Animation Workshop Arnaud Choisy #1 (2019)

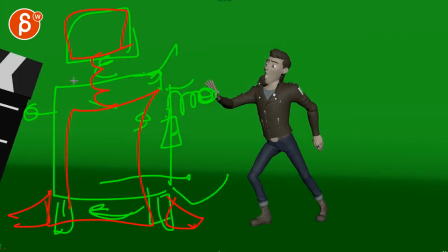251s
Because of that, you have a nice drag on the head, and the head goes doing, the arms go doing, and stuff breaks, and, you know, panels open with burning more springs and stuff coming out, and their bigger piece that comes out, bam, that hits him on the head.
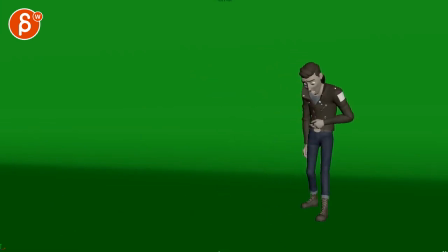267s
I'm going to turn the sound off, and then you still have this, where he gets hit, but it's not slapsticky, it's more him, and you can have a funny fainting type of thing where he falls this way, or he turns around at 180 or something and still falls this way, and that's the end of the shot.
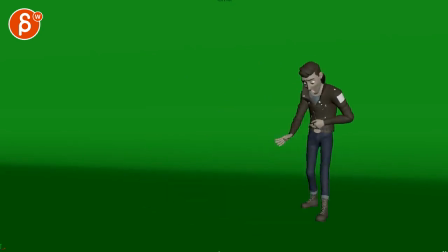287s
And the reason why I'm saying this is because this seems all one note. Like, there's a clap and then he yells shooting and fall, apart from maybe this moment here. It's just there's constant
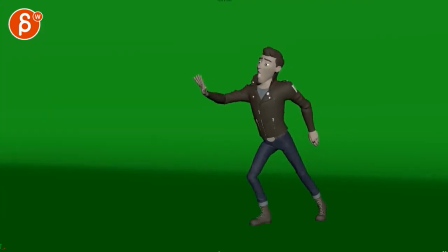301s
sound and energy, and to me there's not that much contrast, and he doesn't do much besides going into different poses and then falling. So it's almost more of a pose body mechanic shot, and I'm, again, you can absolutely ignore everything I said.
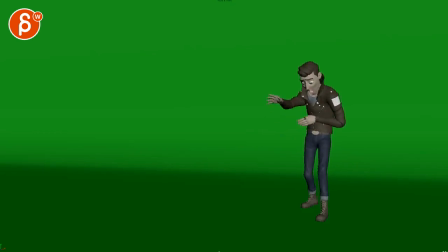315s
My thought is just, how could we make this where there's more thought process in the character while retaining your idea and not scrapping everything? So the overacting aspect would still be there with him, you know, however he is in his thing where he has his ray gun or whatever, and he does this cheesy looking around.
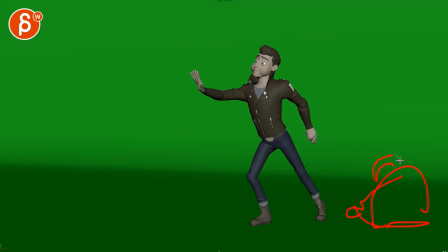335s
You could even have some cheesy rocks and props here in the back, and they're just going to fill in, you know, like a planet or whatever in blue screen or green screen, as we will imagine this. But he does his overacting, then stops and has a complete change of acting where first he was acting,
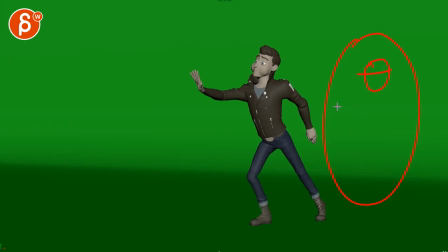353s
now it's real, and now he's just annoyed that his cheap prop partner is malfunctioning. So that thought process, like a gear change type of thing, would be already more interesting to me. And then you can have a 180 turn, so interesting mechanics, like how does he turn?
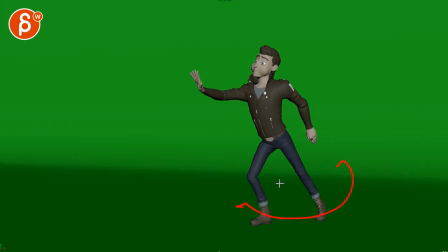368s
Is it a slow turn because this is the 100th time this has happened and he is just so frustrated that it's the slow simmering rage build-up turn where he looks and the face gets and then he finally kicks him, where it's almost like this,
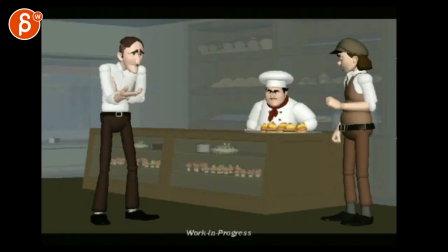385s
bringing up the reel of Guillermo's Demerill here, with where you look at,
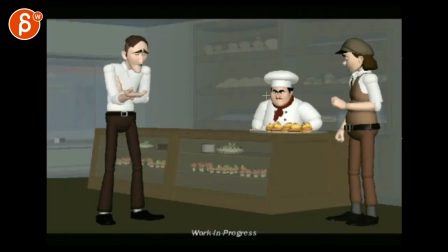391s
I'm gonna leave the sound on, but look at the chef's build-up and explosion.
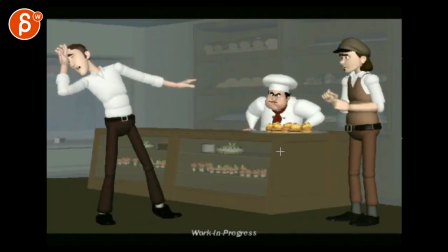396s What a fool you are! I am not a f-.
So that type of thing of where he goes and then explodes, like even the head turns red there for the moment. Or am I imagining this? I am imagining this. Maybe not. Anyway, that explosion there.
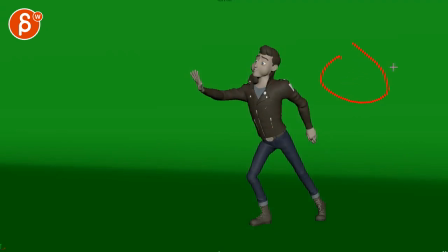414s
So that's what I'm imagining, where he has his overacting change, where he's just disappointed, thought process, gear change, turns around with his buildup, and then finally either it's a punch or a kick. And then because things fall apart, again emphasizing how cheap this is, things hit him, and then you still have a fall.
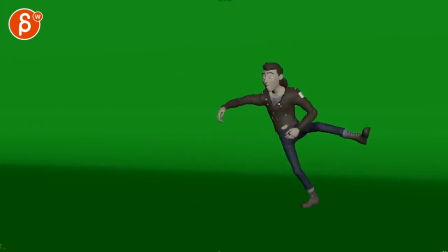434s
Right, so it's still a fall that you can do. So I'm not, you know, eliminating everything that you did. So that is my thought process. That could be fun to do. You have more range. You can absolutely overact and do some horrible acting on purpose. And then you can show the switch where it's more natural and an actual real performance.
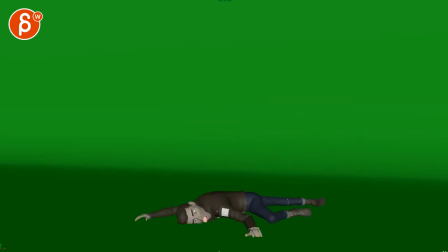454s
And then back into, I can also show body mechanics and physics of how he falls. And when he falls, I wouldn't do this land where, besides the kind of a really twin pose there, it's funny how both are so rotated up there, but this feels like it's peeling onto the surface,
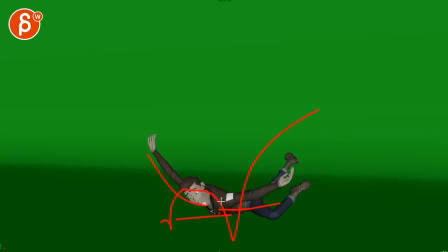473s
like where I would make this more like a bit more of a bouncing and some more complexities in that drop.
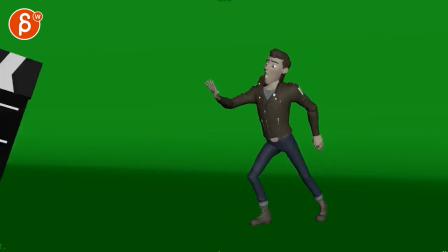480s
But that's it, that is my thought.
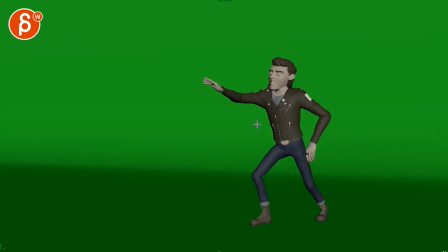483s
And you can even potentially keep this, you can just make this white with a cool red belt and maybe red boots, and you can just have, I don't know, something, you can have red patches,
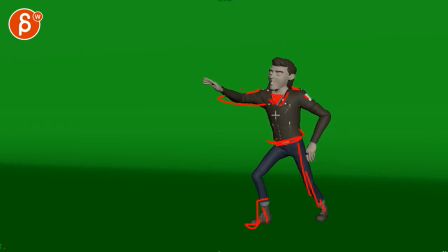496s
you know what I mean, like you can still have a cool outfit, maybe like a red shirt underneath, so you have this very bold colors cheesy outfit. I mean, you could almost add a bit of a hat with a little bit of a spring and a thing, so there's a spring and there's a spring here, mimics this, but then you have a lot of interesting
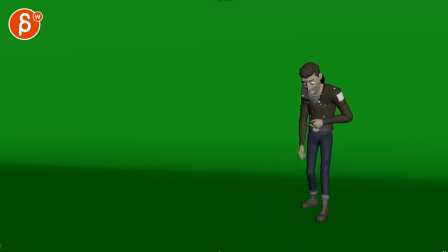516s
right, you know, secondary action stuff there on some overlapping and bouncy spring prop accessory type of thing. Anyway, that's me rambling. That's my thought on this shot. And then you have this one.
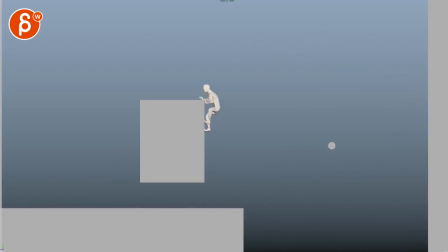531s
So again, let's play this, which I thought was really cool. Because every now and then I thought the timing could be tweaked a bit, and then the end pose. So if you come in here, it's almost like, since you are so stylized, I almost wish you would hold this moment.
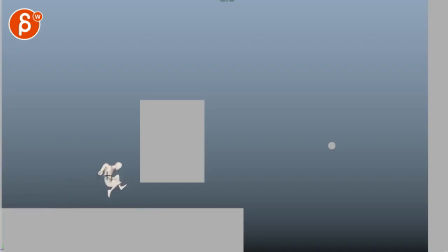548s
I'd be careful with your spacing too. You're starting to ease in a bit, but then you got this pop forward and then this freeze here, and then that, I would watch out for the spacing, because it's a bit more, he, you know, explodes up, has more of a hold and then out.
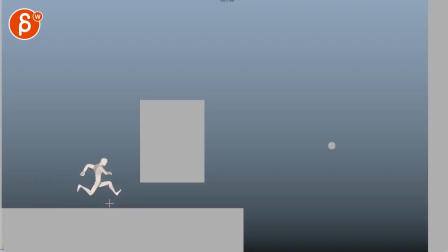566s
But speaking of hold, I would probably have a moment through there where I would hold something like this maybe for a frame or two more. I know this is picky, but just a frame or two. But since he comes in, it could have been a bit of a snappy hold out there timing.
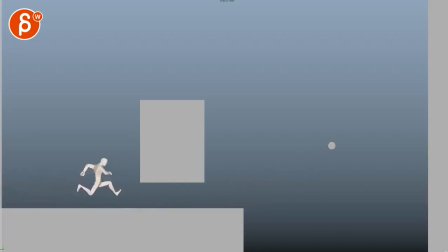And I will probably come out with more broader poses and hold them a bit longer and then snap into this,
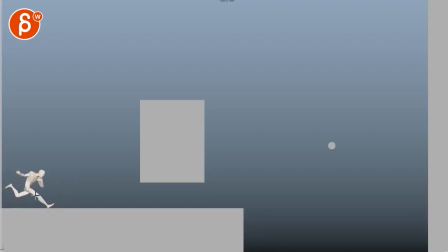598s
only because we are stuck in this not so great silhouette here where there's an overlap. And there are also connections there where I could try to put this a bit more silhouetted. Even this, you could probably push this arm forward a bit more. I don't know.
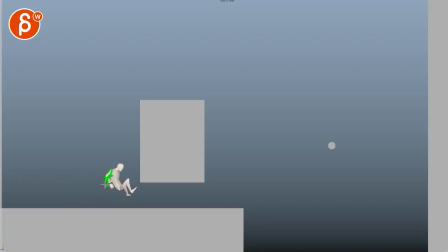615s
It's just like trying some pushed silhouettes there, even through here, to get a bit more negative space in this guy. That being said, right after this, there's something. Yeah, where I feel like a little bit of a, more of a hold there. Just a little bit.
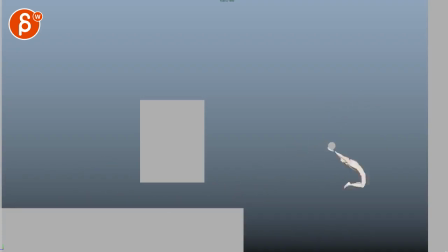639s
And then the jump is too fast. So he comes into this. It's a bit tricky because... That's all cool. I wish there was something where he stops and then here we have...
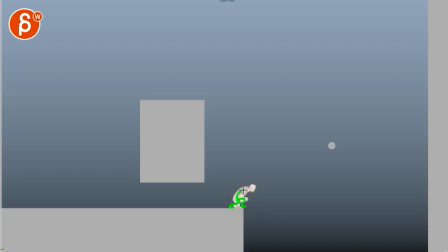660s
But you can almost have one leg here and somehow find another leg, room for the leg back there. And I'm cheating a bit with my drawing. And then we're getting ready with arms and not having arms,
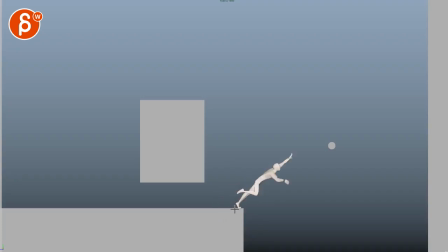677s
either arms back there on this. I don't know, it feels like we can get a bit of a stronger silhouette there. But then the thing is that this seems too fast. Yeah, I feel like you want to go just add a couple more frames to this. There's something that feels too poppy.
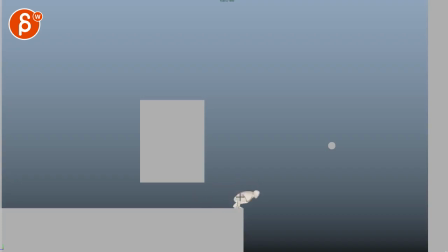697s
Also, watch out. Probably as you swing so quickly forward, you can look at the body here, here, here. Bam! And then it just locks. Even if you lock it, I would have a bit of overshoot on the head. Because here it seems more like a hiccup because you're stopping, but then you're continuing here.
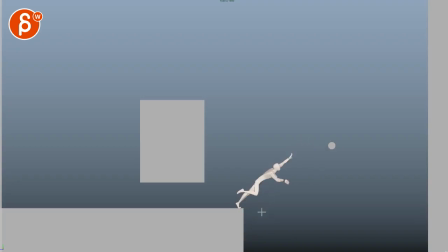716s
And then I would give this one more frame of full extension on the leg here. And then extend this leg out for cleaner silhouette. But you only have one frame of full extension, every back to being bent.